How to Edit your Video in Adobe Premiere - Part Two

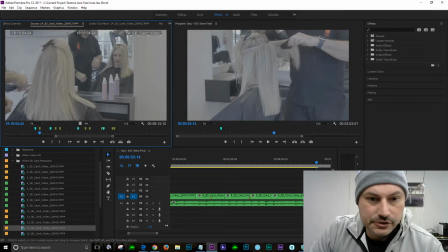62:08 So first thing we're going to do now is jump to the end here.
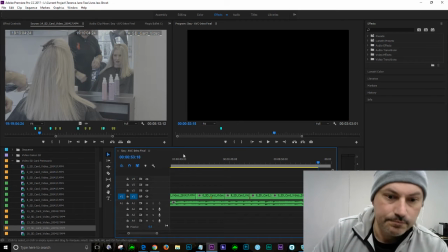62:12 Okay. The first thing that we're doing is we're gonna basically have 1, then 2, then 3 cuts. So I like that. There's definitely action happening there. So we've got an in point.
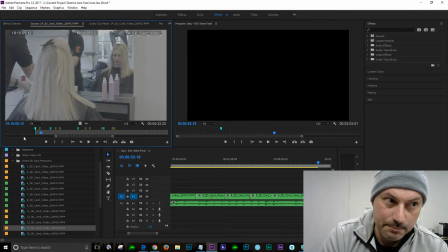62:32 Bang. Once again, the downbeat is when he reaches for it, so we definitely don't want that. Let's just go back again. Boom. Just before he reaches is our out point. We'll jump back to the in point again. Let's just have a look. Bang. We don't want to see that, so we don't need it.
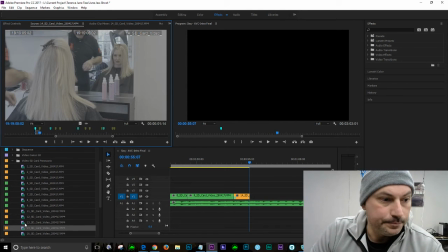62:50 So that's going to be in there. Now, incidentally, you can color code stuff. So if you're not happy with your colors, just basically right click, label, and choose your colors.
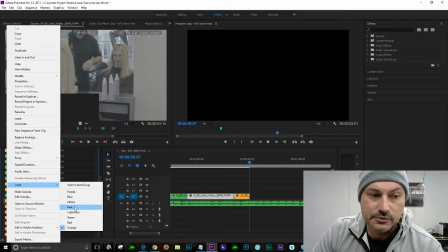63:03 I did show in the first video how to change these titles, these names, and how to also change the colors themselves. So you're not seeing things like Caribbean and Forest and all these other silly titles. You just want to see purple, blue, yellow, pink. You know what those colors are, as opposed to Caribbean.
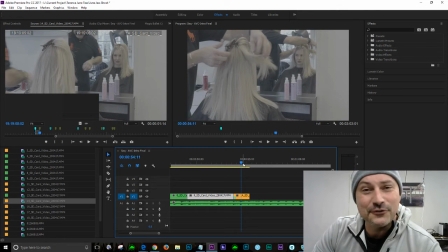63:21 Although you could get very creative and call it Fresh Forest or, fruit.
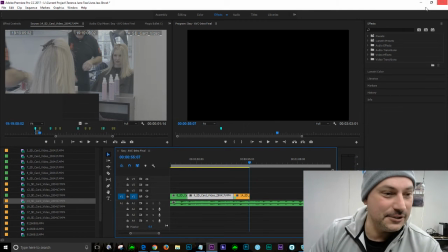63:27 Just work it out, whatever colors you want. But what we're going to do, we're going to go in and jump to the next.
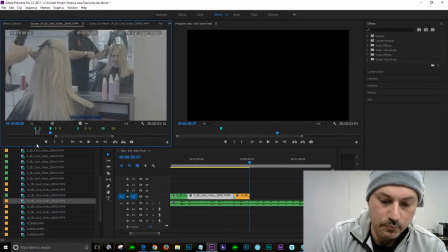63:35 So we've got the shortcut going. Let's go before it a bit and see if I like what I'm seeing. Boom. Did she just crack a smile? That briefest of moments. Boom. And then she goes back to being stern again, which is a shame, but Terrence is doing something cool.
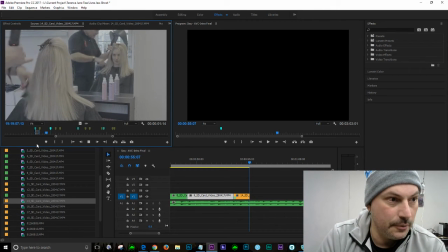63:54 Let's have a look. So, bang. We're not seeing enough action from him. So we're going to cut. Let's just try that again. We're trying to find a moment where Terrence is doing something fun. Right? So in.
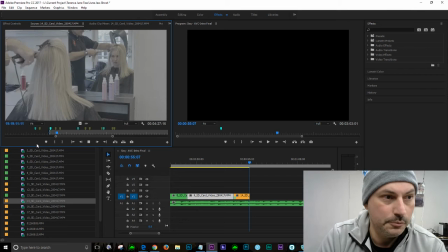64:13 Boom. We're going to see that. It's going way too long, that shot. So let's just jump to the in point.
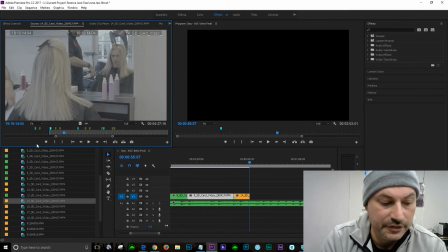64:31 Right? It's still too long, I think. We've really got to get these cuts happening a little bit faster. So what we're going to do now, bang. That's definitely out. But what we're going to do is remove the in and out, remark the out.
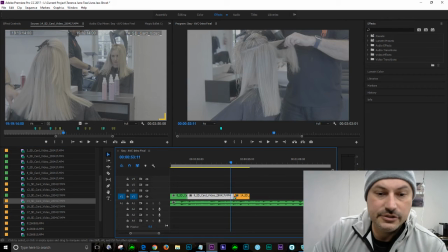64:50 Now what we're going to do here is just listen to the music and hear where it's at. So I'll stop talking. Let's have a look.
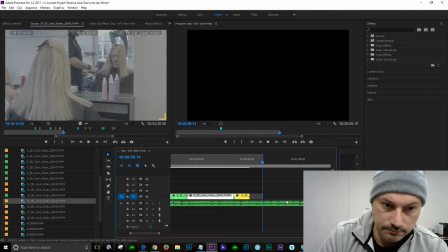So I've marked in, I've marked out, I've got the out point. Let's just put that in now. Let's have a look.
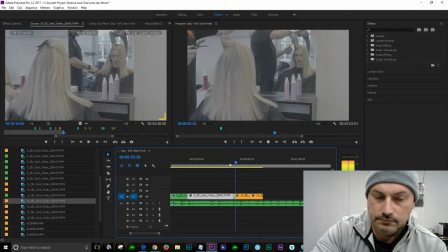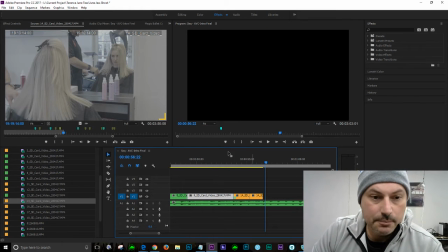65:24 So we've got that jump, which is not good. Let's have a look.
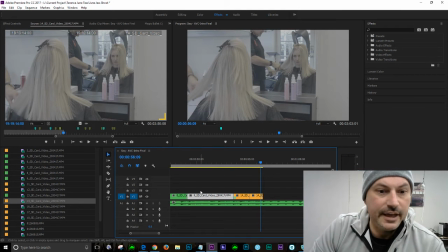65:36 Yeah, not going to get away with that. So that's not going to work. Let's have a look again. Now, clearly the issue is my camera work. I recorded at the same sort of framing.
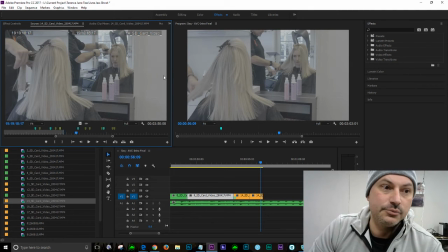65:48 What I would have been better off doing is going, okay, let's record, let's say, it's a mid shot. Okay, it's a mid shot because we've got the middle of the waist. Then I should have zoomed in on this one and then maybe even zoomed in further again.
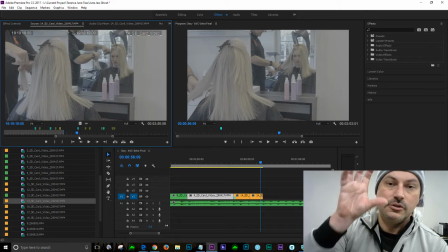66:04 So we would have gone mid, close up, extreme close up. Would have worked a treat.